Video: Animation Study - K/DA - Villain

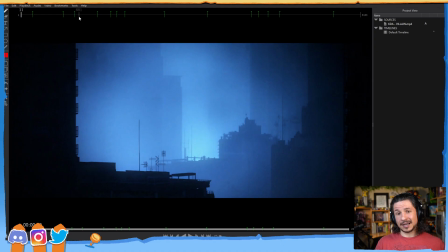[4:06]
But because there's a lot of kids who come in here to learn about animation, family friendly, or PG-13, around there.
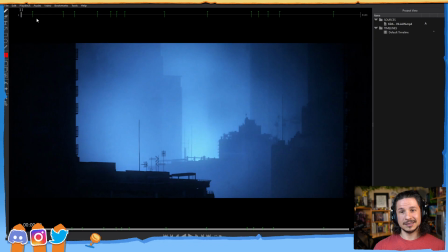[4:19]
And him, Speedo, hello. So let's jump in here and look at our first clip.
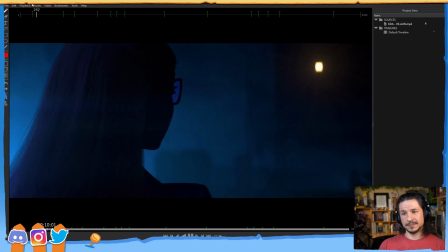[4:27]
So the very first clip is this one right here. This is the animation that I want to look at first.
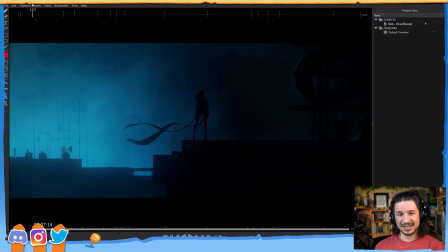[4:35]
And as we look at this, again, there's really not that much animation per se right there.
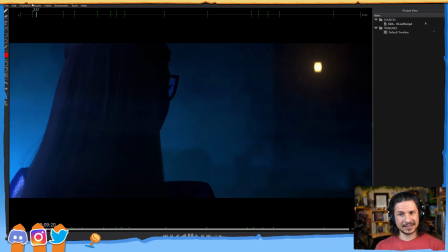[4:43]
It's a character standing there and then a little head turn. That's it.
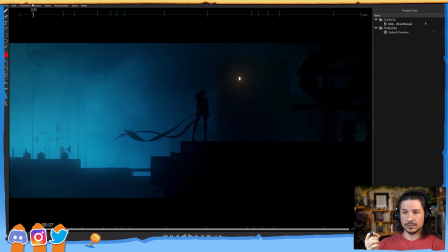[4:51]
So how do we make that appealing? If you were given this shot, how do you approach this and try to make this visually appealing with the minimal amount of motion that you're allowed to do?
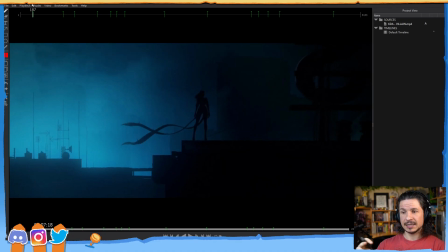[5:09]
Well, there's a few different things, and this is going to be something that we're going to be looking at throughout
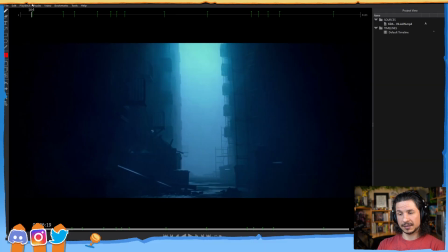[5:17]
all of these shots here, because a lot of them apply the same thing. The first is going to be silhouette.
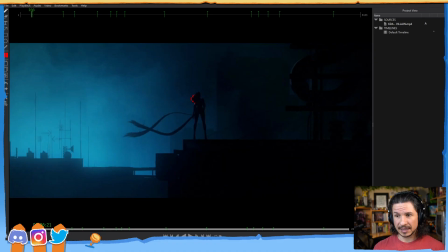[5:25]
So silhouette, for anyone who doesn't know, is the outline of the body. So that. They push the silhouette and push the contrast of the silhouette. They make everything read very clearly.
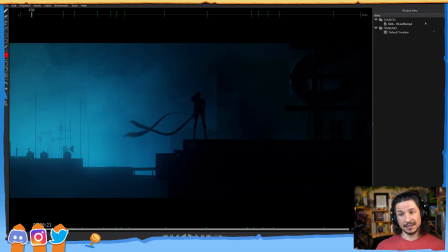[5:38]
So, for example, here, we can very easily see who this character is and how they're standing. It's not a closed off silhouette that's just kind of a lump on screen with a little hair. No, it's very clear who they are and what they are.
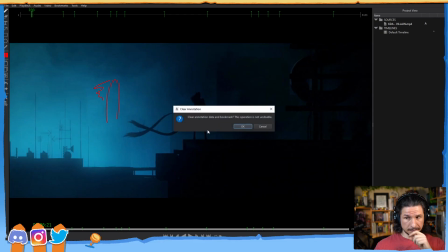[5:58]
On top of that, it's also very clear what their line of action is. So in terms of animation, line of action, contrapposto, all of that stuff, we can see that here. We can feel, even in the silhouette, that there's contrapposto in the pose. We can feel this slight line of action in the character.
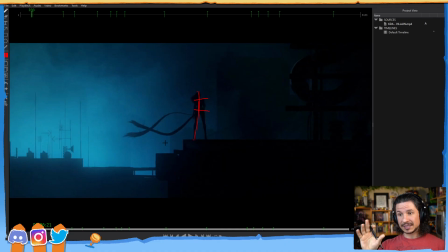[6:18]
Their posing is top notch. So even though it's very still, it's still appealing. Now, the next thing that we're going to be paying attention to throughout most of these is negative space.
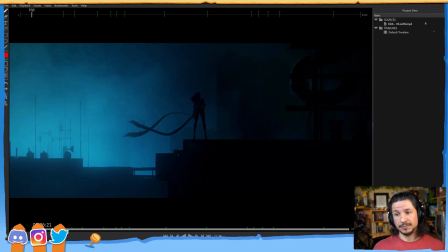[6:32]
So negative space, for anyone who doesn't know, is the space between the silhouette. So not just the character stuff, but the space between. All of these right here, this right there, that's all negative space.
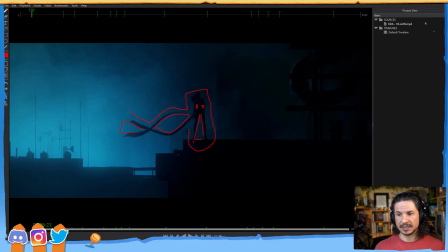[6:49]
Even technically out here, this is all negative space. So all of this. Usually when we're talking about negative space, it's the stuff that's right next to the character.
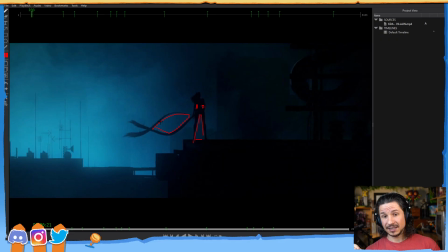[7:01]
Now, as we're looking at this, pay attention how those negative spaces change over time.
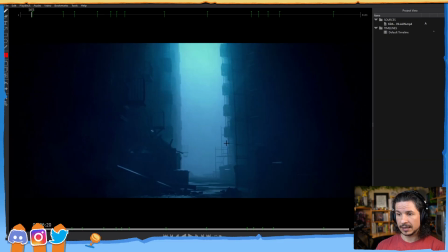[7:10]
So, for example, here, if we look through this, watch that negative space,
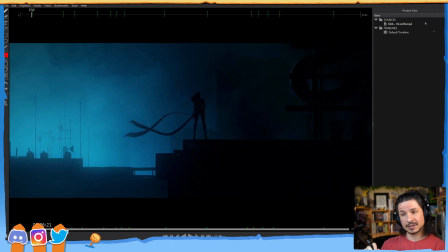[7:19]
especially in the arms and the ribbons. We can feel them changing. It might not seem like much. It might kind of seem like, yeah, obviously negative space is going to change when things move. But it's actually something that most animators, when they're starting out,
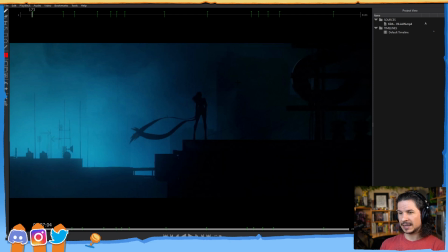[7:35]
tend to forget about and not realize that it is part of animating a character.
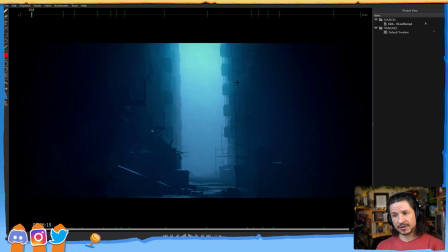[7:43]
And it's actually very easy to fall into a habit of animating where your negative space doesn't change.
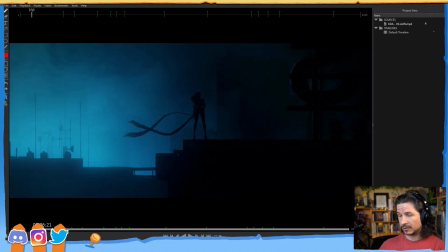[7:51]
And in this case, if that happened, it would be very boring. So, for example, let's say I put my hand up here, and you have this negative space. It's kind of a triangle right up there. And I'm animating this very still scene. It could be very easy for me to just keep that arm moving with the head.
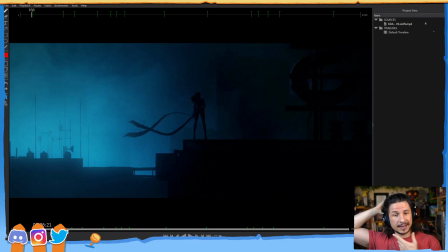[8:08]
Even if my hand is kind of moving, it just moves with the head like this, and that negative space never really changes. It just stays the same. What this creates is a boring motion. Even though we might have a strong silhouette and everything else is working,
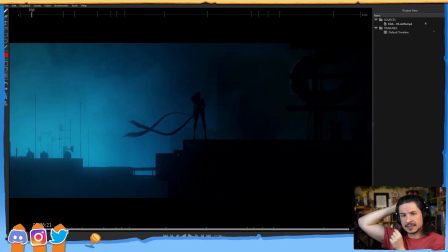[8:27]
that negative space is causing the entire thing to stay dead. Instead, I would want to contrast that. So maybe have my arm do something like this. Now that negative space is changing. If I compress my arm just a little bit more, we get that change there.
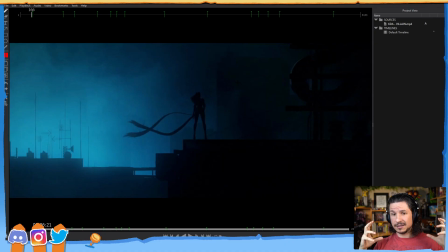[8:45]
We're starting to get this change in negative space. And that creates dynamic motion while keeping things simple. We're not having to move things a ton, but visually we feel that change.
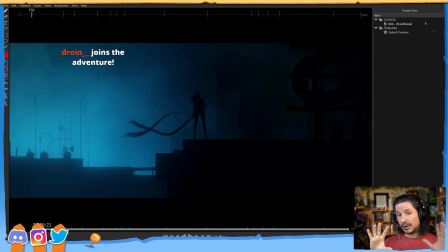[9:03]
So throughout all of these, especially when we get into the hand motion, we're going to be really focusing on that negative space and how they're using that. So let's kind of take a look here. So they come through and watch that negative space. See how it changes?
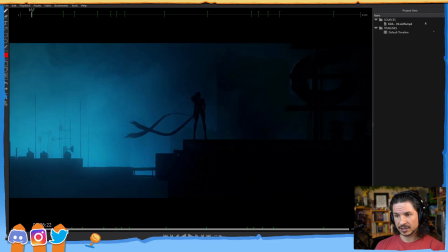[9:23]
Especially on the arms there. How we start off with just a little tiny sliver there and there. Then here we kind of lose it on that side before they grow on either side. That is helping to sell it.
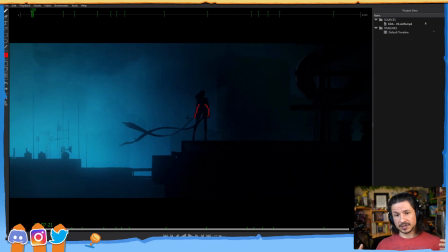[9:41]
You could have the exact same animation in the arms, where the arms kind of have this beautiful overlap, honestly. You can see how as she's shifting her weight over this way, we have the one arm kind of leading the action.
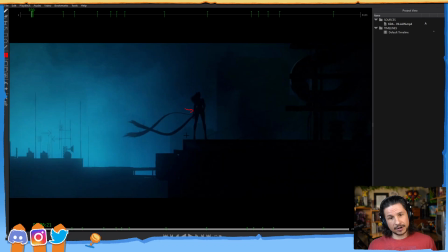[9:55]
You can almost say it's like the arm is hitting her hips put it a little bit more like if it was a little bit largely or more, if the animation was a little bit more bigger, I guess you could say, moving more. The arm is coming in, hitting her side, which pushes her hips over, which then pushes the other arm out.
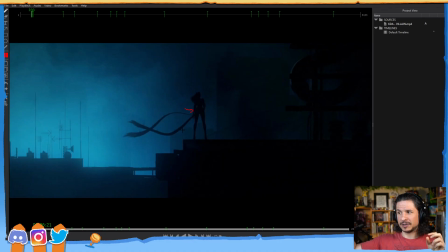[10:14]
It's kind of like those office toys where you drop a sphere and it hits the other one and bounces back. That's kind of what she's doing right here. Her arm comes in, hips move, then the other arm moves. So doot, doot, doot, like that. That's basically it. But if it was positioned in a way that that negative space wasn't clear,
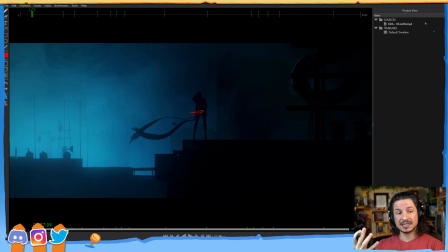[10:35]
you could have the exact same animation, but especially from the distance, and because we're dealing with silhouette so much, you wouldn't read it. It wouldn't be appealing. So that is the first thing, negative space. And then we have the beautiful one in here. There you go.
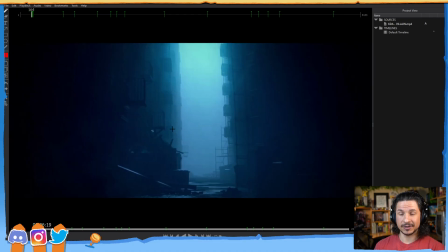[10:54]
As those ribbons move, the thing that's making it feel so interesting is that negative space changing and flowing over time.
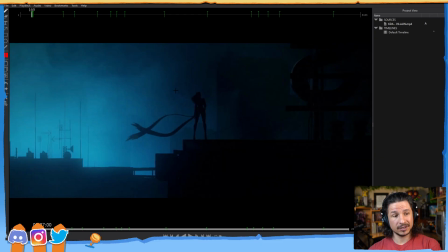[11:03]
Okay. Now, just on that ribbon, the other thing that they're trying to do is, or that I shouldn't say that they're trying to do, but that they are doing very successfully, is that the negative space doesn't loop. So if we look at these ribbons here, we get this big shape right here.
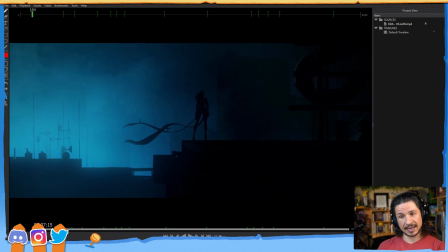[11:20]
As it goes through, the next time we see that same shape, it's down here, much smaller. Then over here, we get that same similar shape right here. So even in kind of this repeating ribbon,
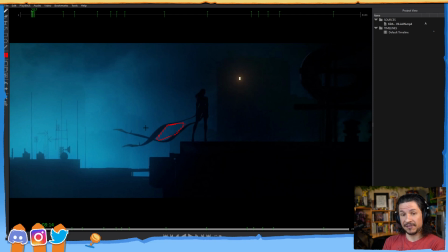[11:39]
now this ribbon would most likely be done with FX, not with keyed animation. But even then, whoever is animating this is making sure that it doesn't just loop, doesn't cycle through. Okay.
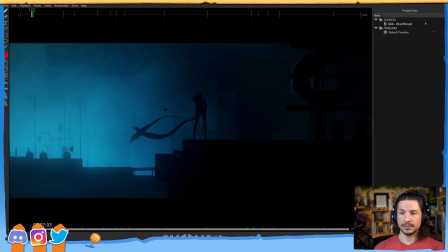[11:58]
Now, just on the weight shift here, as the character shifts their weight, this is, again, a very subtle motion. Honestly, if you were animating this, you could easily just go, do it, done. Aha, weight shift, yay. It's not a big thing.